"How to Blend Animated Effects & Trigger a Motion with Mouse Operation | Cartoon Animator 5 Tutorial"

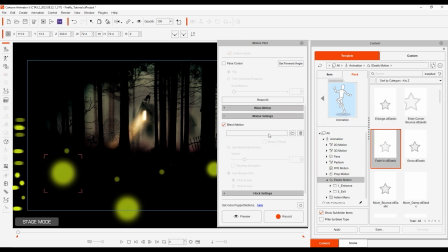[4:10]
If I apply a simple fade in motion template to this yellow light here with click to play enabled, you can see that I can click to activate the fade in effect.
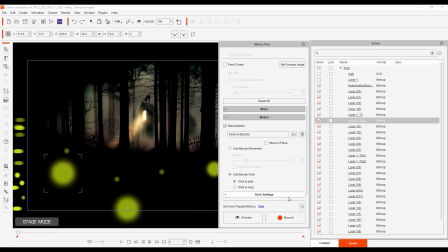[4:23]
I can then go into the flock settings section, and with my yellow light selected as the leader object, I can then multi-select the other objects, and with the delay parameters set, I can begin my puppet of the leader object,
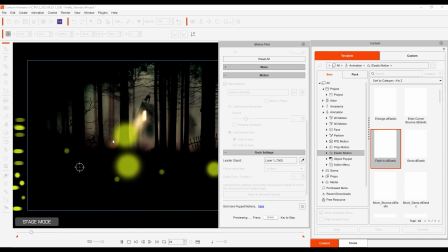[4:35]
and the others will follow at a uniform pace a number of frames behind, and also follow the same fade-in effect.
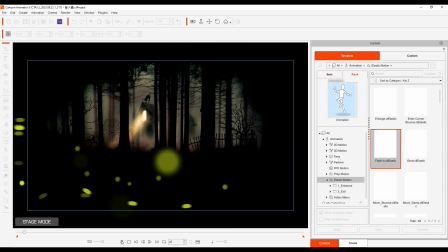[4:43]
This is a quick and efficient method to generate something like a group of fireflies, as you can see here. Next, let's take a quick look at prop motion settings with this simple prop of a skiing dude.
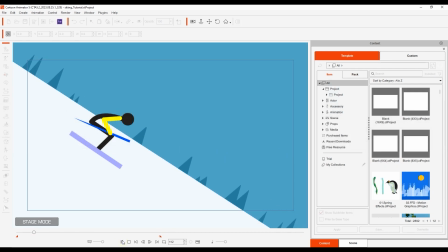[4:54]
We essentially have the background moving while the skier is stationary to simulate the effect of going down the hill.
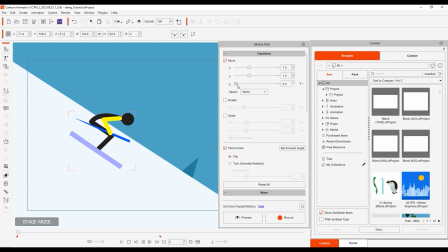[5:02]
Let's start off by activating the simple transform values and disabling face cursor, as we're only going to have him facing one direction for the duration. Once again, we can also enable the scale box with uniform scale selected and change the axis to negative Y.
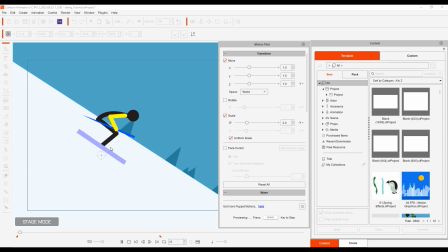[5:23]
This will have the skier scale down the further up the mouse moves in the viewport, giving us the perception of depth. On top of the scaling, we can also go into the wave section and enable a simple bumpy type move amplitude with a small Y value and low frame duration.
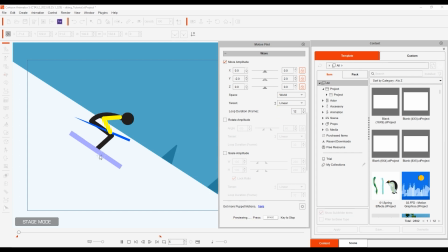[5:41]
Due to the spring bones on this prop, we get a nice sort of bouncing effect from the wave pattern. Finally, I can also add in a pre-saved action sequence as a blend motion that is activated upon clicking.
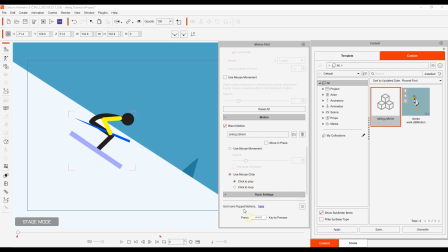[5:57]
Now we've combined a number of different motion pilot functions together for a comprehensive and detailed animation that can be controlled with simple mouse movements and clicks.
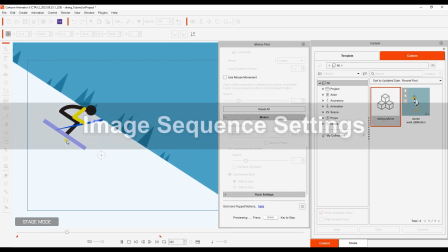[6:08]
Okay, for the final example, let's look at how we can utilize motion pilot with image sequences.
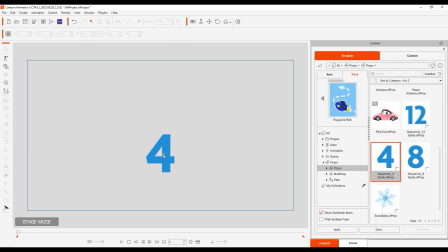[6:13]
The image sequence template shown here can also be found in the Puppet and Path Pack. It contains settings that allow you to use mouse movement to change the images.
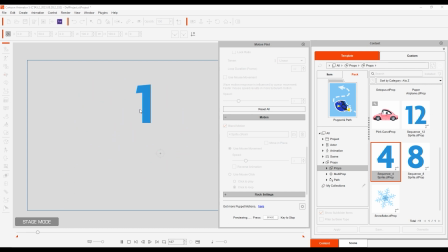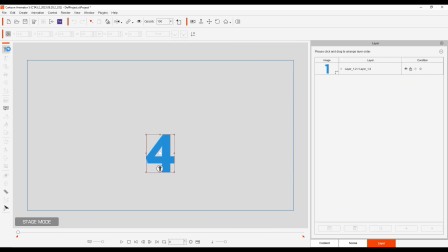[6:28]
If we go into Composer mode and look at the sprite editor, you can see that this particular prop has a library of 4 sprites listed in order.
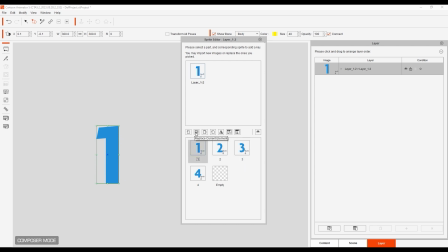[6:38]
With a sprite editor, you can easily add, remove, or replace sprites from the prop library, but here I'm going to replace them with a sequence of flame images I've just prepared. This will allow us to activate the 4 image sequence in any of the ways we've just explored, including simple mouse movement.
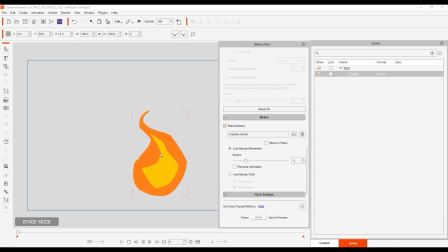[6:58]
Hopefully these examples give you some inspiration on how this innovative new tool can be used. Thanks for watching, guys, and I'll see you in the next video.